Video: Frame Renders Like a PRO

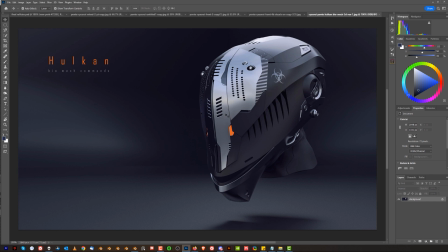701s
we're humans we look for faces everywhere okay you ever look to the hydrant on the street or a post box it looks like a face exactly so this is the same thing happening here now that helmet has a front okay there are two eyes and it looks this way which means looks to
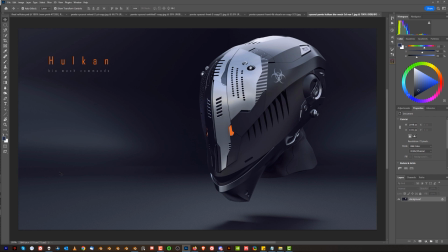716s
the left meaning we need to leave here a beautiful breathing space for this helmet to live okay if you put it in the middle so somewhere here you will render this entire space here on the right hand side unimportant
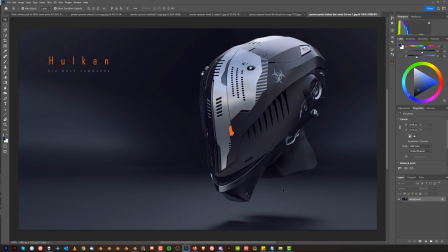731s
because there's no point for us to go there okay so in this image i created conversation between the helmet the text and this kind of a white cast on the background okay because that also has a visual weight so these two elements
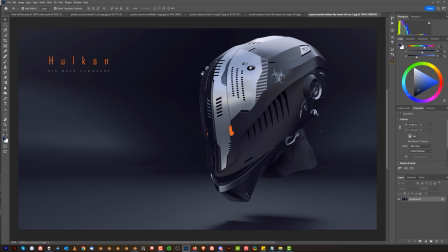747s
okay balance the helmet even though there's nothing in here you can do it with contrast and color this is a very strong warm color okay and it's a text will pull a lot of attention so it's a strong visual anchor this will off balance the helmet being to the
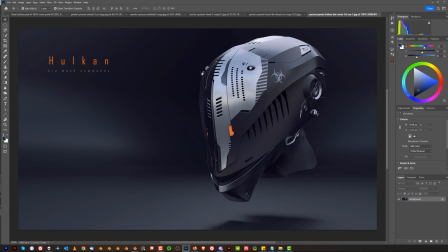766s
left to the right so even if the helmet is offset to the right this image works okay this takes time to develop this skill it takes time to understand how it works but keep practicing and you're gonna get good at it okay now the final thing in imagery and framing is your lighting okay always
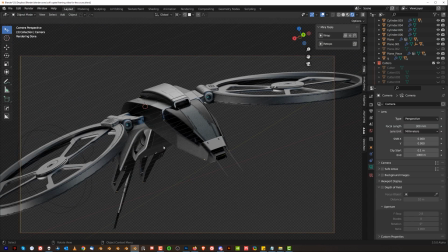785s
look at your light if you're going to change the camera angle remember that the lighting will change so if i'm going to unlock this camera from
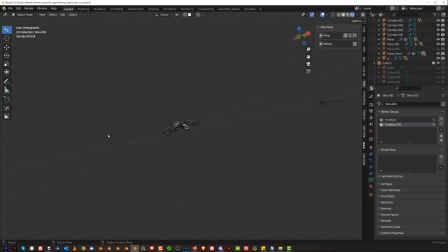797s
view and i'm going to rotate around my model and i'm gonna shoot it from the back look what happened to the light it looks like shit
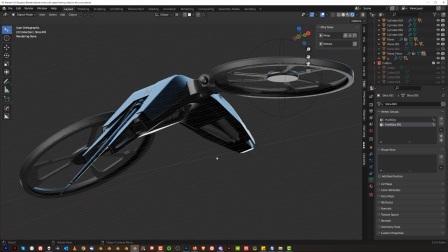804s
i need to rotate my light with my camera do you understand so when you find the framing that you want to shoot let's say we want to
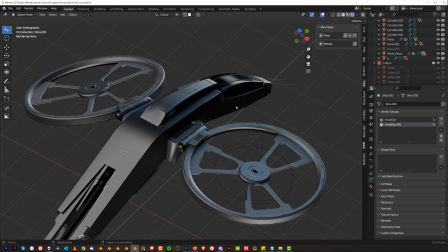812s
shoot something like this right this is a garbage lighting i cannot see anything the canopy is black it's it's melding literally with this frame here
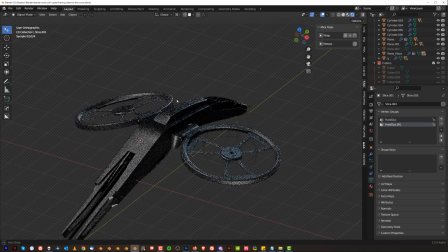821s
with the with the body it looks awful right so you know this needs to be far more interesting or maybe even framing like that doesn't matter but what
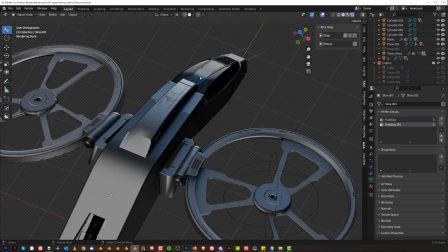830s
i'm saying is that you know we need to move the light okay so you need to move the light around to fit your framing okay don't forget to move the light around to fit your framing people forget to do that so what you can do in blender right you can create multiple scenes
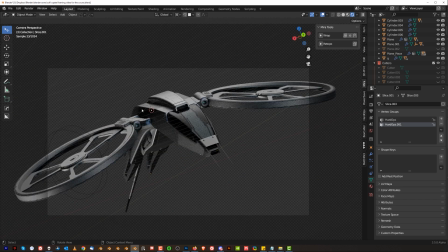847s
so let me show you i'm gonna put zero on the numpad to go back to camera view i'm gonna go here to this menu on the top click here and you can create a copy of this scene you can create full copy and you can name it scene 2 so as 2 right
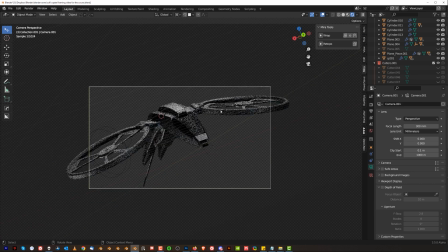862s
now i can flip between these two scenes watch i'm gonna grab this camera i'm gonna lock it to view right and i'm going to literally move
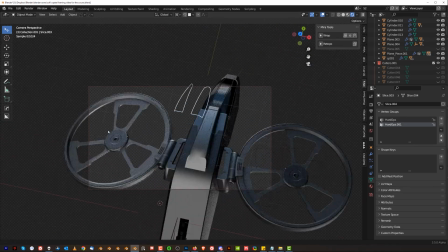870s
around my my model to the back like here okay let's say i want to shoot from the top something like that right let's say okay something like
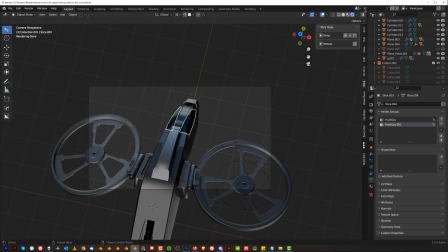879s
this right and i'm gonna unlock it i can always come back to my scene number one so simply click here so the way i do it i go here and i'm going to go back to my scene one boom see what i mean so you can have multiple scenes in your blender file
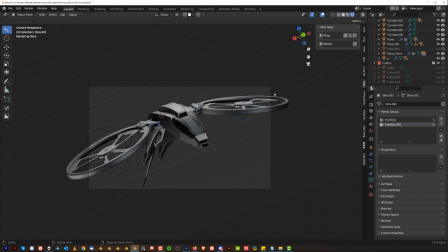895s
without any problem so when you move the lights in the scene two you will not affect lights in scene one okay you follow so remember when you change your framing change your lighting because this is shit okay you need to adjust your lighting guys never forget this thing okay so let's sum it
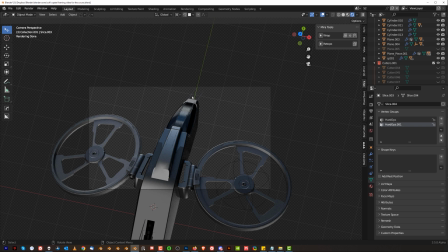914s
up in order to create really good strong framing remember about the rule of thirds remember about the focal length about the feel of the image about visual weight about distribution of elements in your frame about camera angle okay camera angle is also important if you frame from the top you're gonna make the
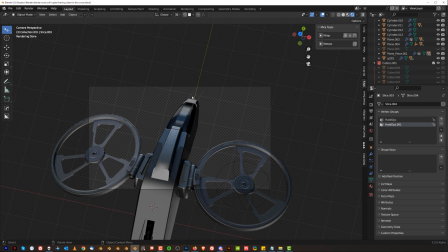933s
subject look tiny if you frame from the bottom so you shoot from a lower angle shooting up you'll create a stronger feeling this is how for example ceo portraits are shots okay they shot from the bottom to to empower them to give them more status if you shoot kids you're gonna shoot them